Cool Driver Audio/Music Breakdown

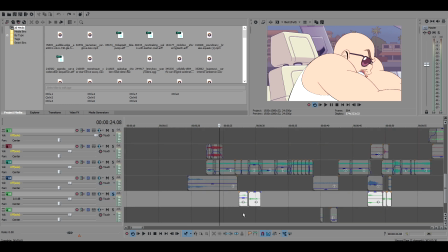(8:22)
Oh yeah, I've got these sound effects. That is like a leather...
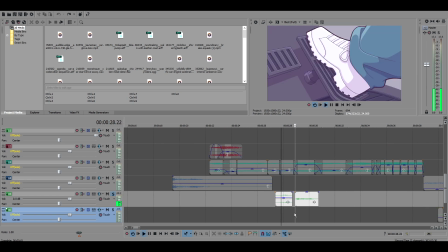(8:29)
I think they're both leather sounds, actually. Yeah, they're both kind of leather sounds.
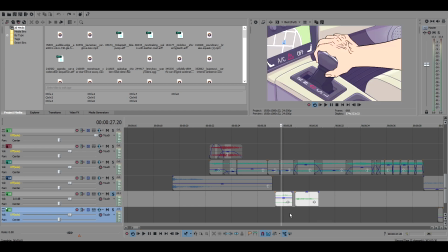(8:35)
Leather sounds are a good sort of go-to Foley for general shit moving around or tightening or whatever. It's a very good kind of all-purpose sound Foley thing.
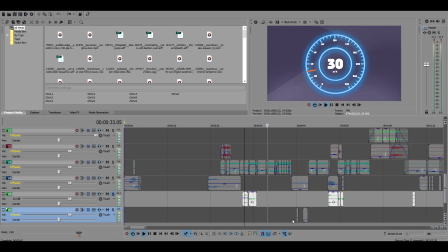(8:53)
So those are both kind of leathery sound effects, but, you know, they sound good in the context.
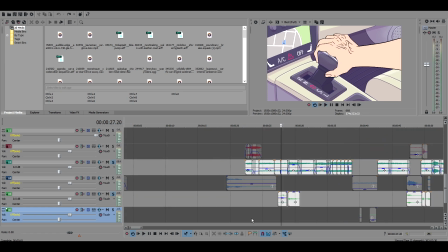(8:58)
Like, even if you just put them together with, like, the internal car sounds. Like, they sound like what they're supposed to, especially when you're looking at something.
What is this guy doing?
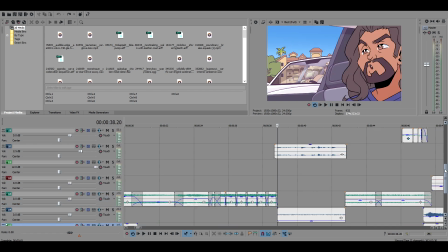(9:13) Dude!
Oh, yeah, everything kind of, like, cuts out here. I put the music...
What is this?
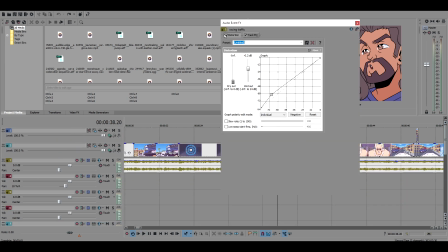(9:18)
Through a little bit of a EQ thing. I just kind of, like, distorted it a little bit and cut the highs and lows, and just kind of boosted some frequencies that I thought sounded a little bit annoying, so that it just kind of sounded dinky and weird.
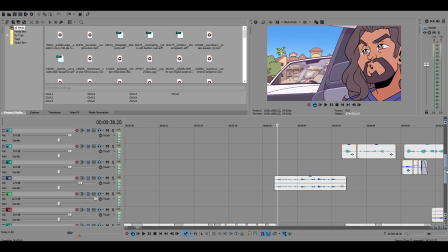(9:35) What is this guy?
No, that's Misha's voice. That doesn't sound dinky and weird.
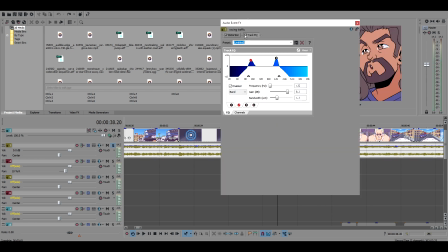(9:43)
So, like, without that, that kind of sounds like...
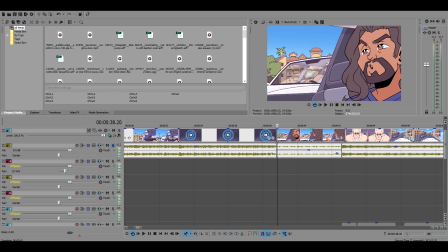(9:51)
But I just kind of did this. So with the distortion, that's very subtle.
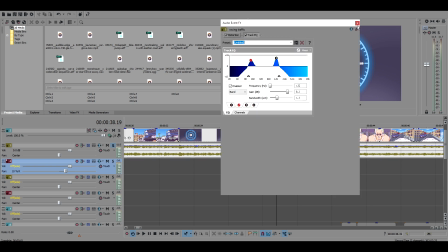(9:58)
And then the EQ.
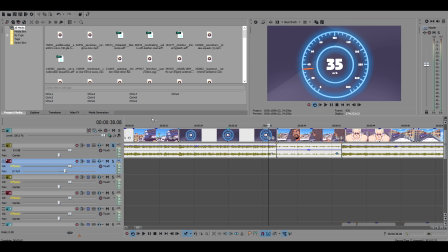(10:04)
So it kind of hits way harder when it comes back in like that.
What is this guy doing?
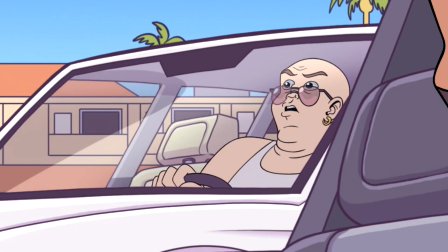(10:10) Dude, either pass me or don't.
I call this expression bad driver face, by the way.
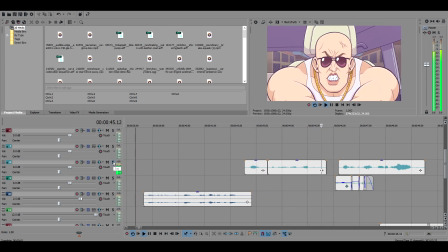(10:16) No! Victory is the only option! I need to drive further beyond!
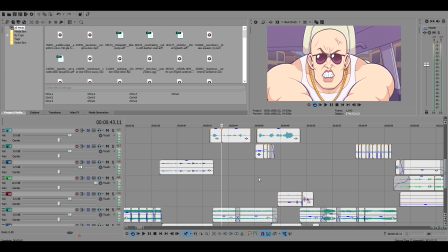(10:25)
Yeah, so that was a cool sound effect, that like I need to drive whoosh. further beyond!
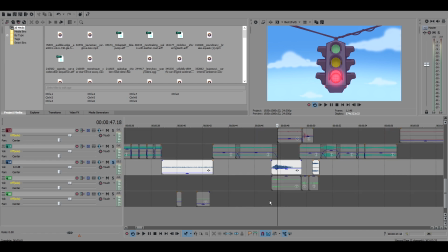(10:30)
Zoom in. Let me see if I can grab that. That's a few things. So there's like this cinematic whoosh.
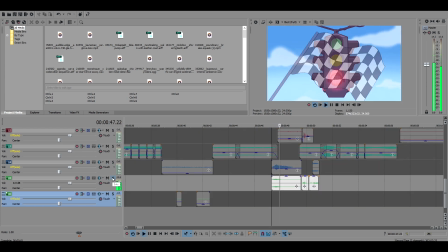(10:37)
There is this. That came from the anime pack too.
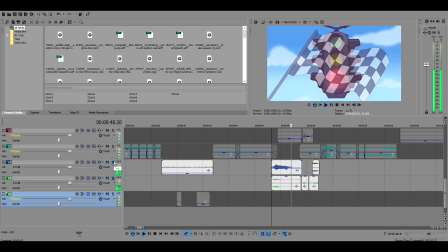(10:43)
I kind of combined those two things. So, and then there's like a flag flapping around sound somewhere in here.
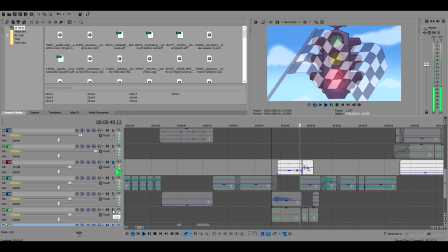(10:51)
I think that's what this is. Yeah. There's just like a cool little flag flapping around.
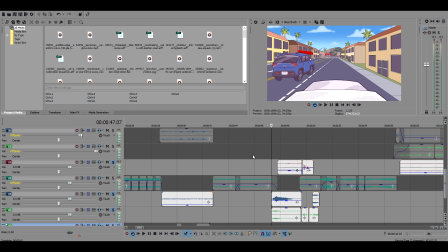(10:58)
I should have run that through a reverb, but I don't know if it would have been worth it to create another track of reverb for something you barely fucking hear anyway.
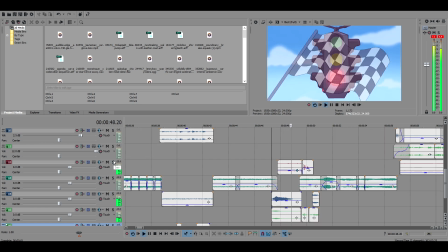(11:07) I'm further beyond!
Yeah, it really gets lost in there.
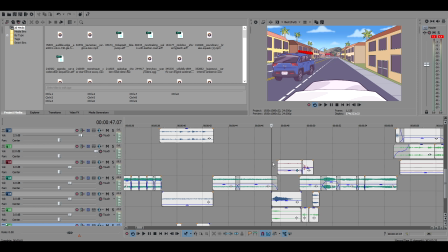(11:13)
So reverb does kind of also have the tendency to blend things in. I'm just making excuses for being lazy at this point, though. It probably objectively would have sounded better with that on it.
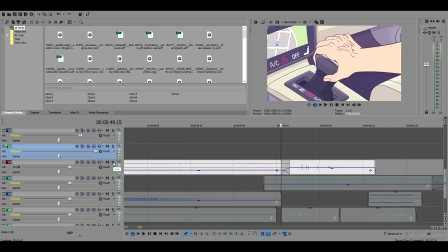(11:25)
Let's see. Okay, so that's like a knuckle cracking sound.
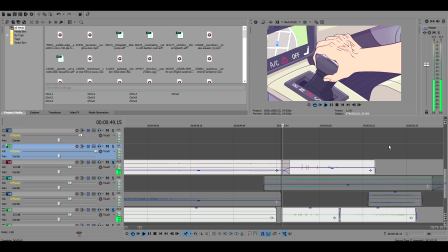(11:30)
I did put another leather tightening sound effect on that, so it kind of just sounds a little bit more.
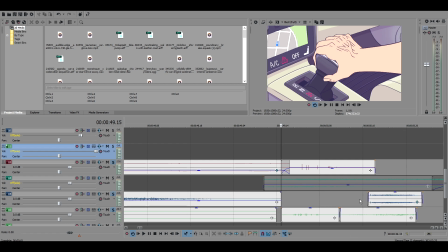(11:39)
Another leather thing for the foot. I think this is like a kind of air being let out of something sort of sound.
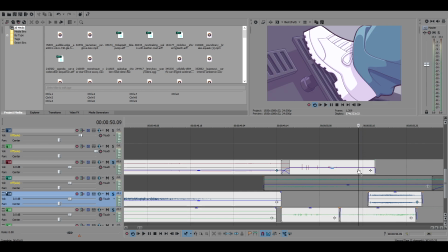(11:46)
Yeah, like it's like an air pump, which kind of gave it like a breaky sort of sound.
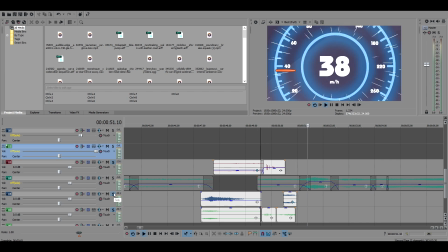(11:52)
I think it worked. Okay, and then we got
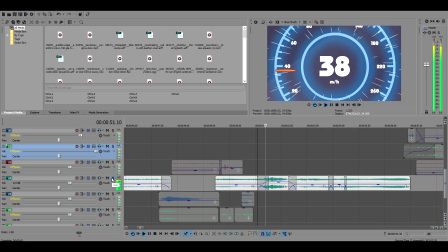(12:02)
like a big snarly, like I specifically went for like a truck engine for that because I wanted it to sound like big and ominous and shit.
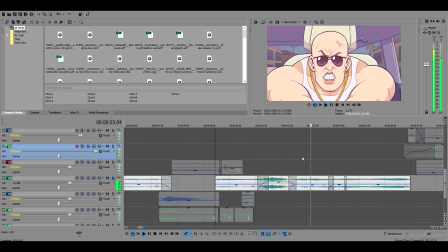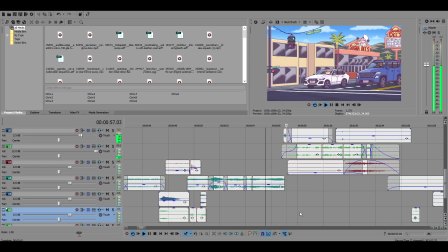(12:20)
Mood.
That was my turn. I had to turn there, you dick! Were you not hugged as a fucking child? Oh, I fucking hate you, you stupid fuck!
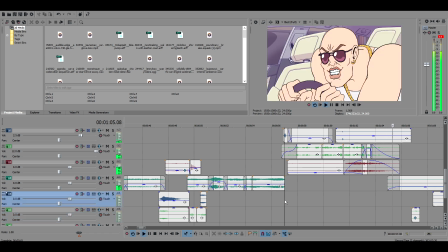(12:31)
This is the...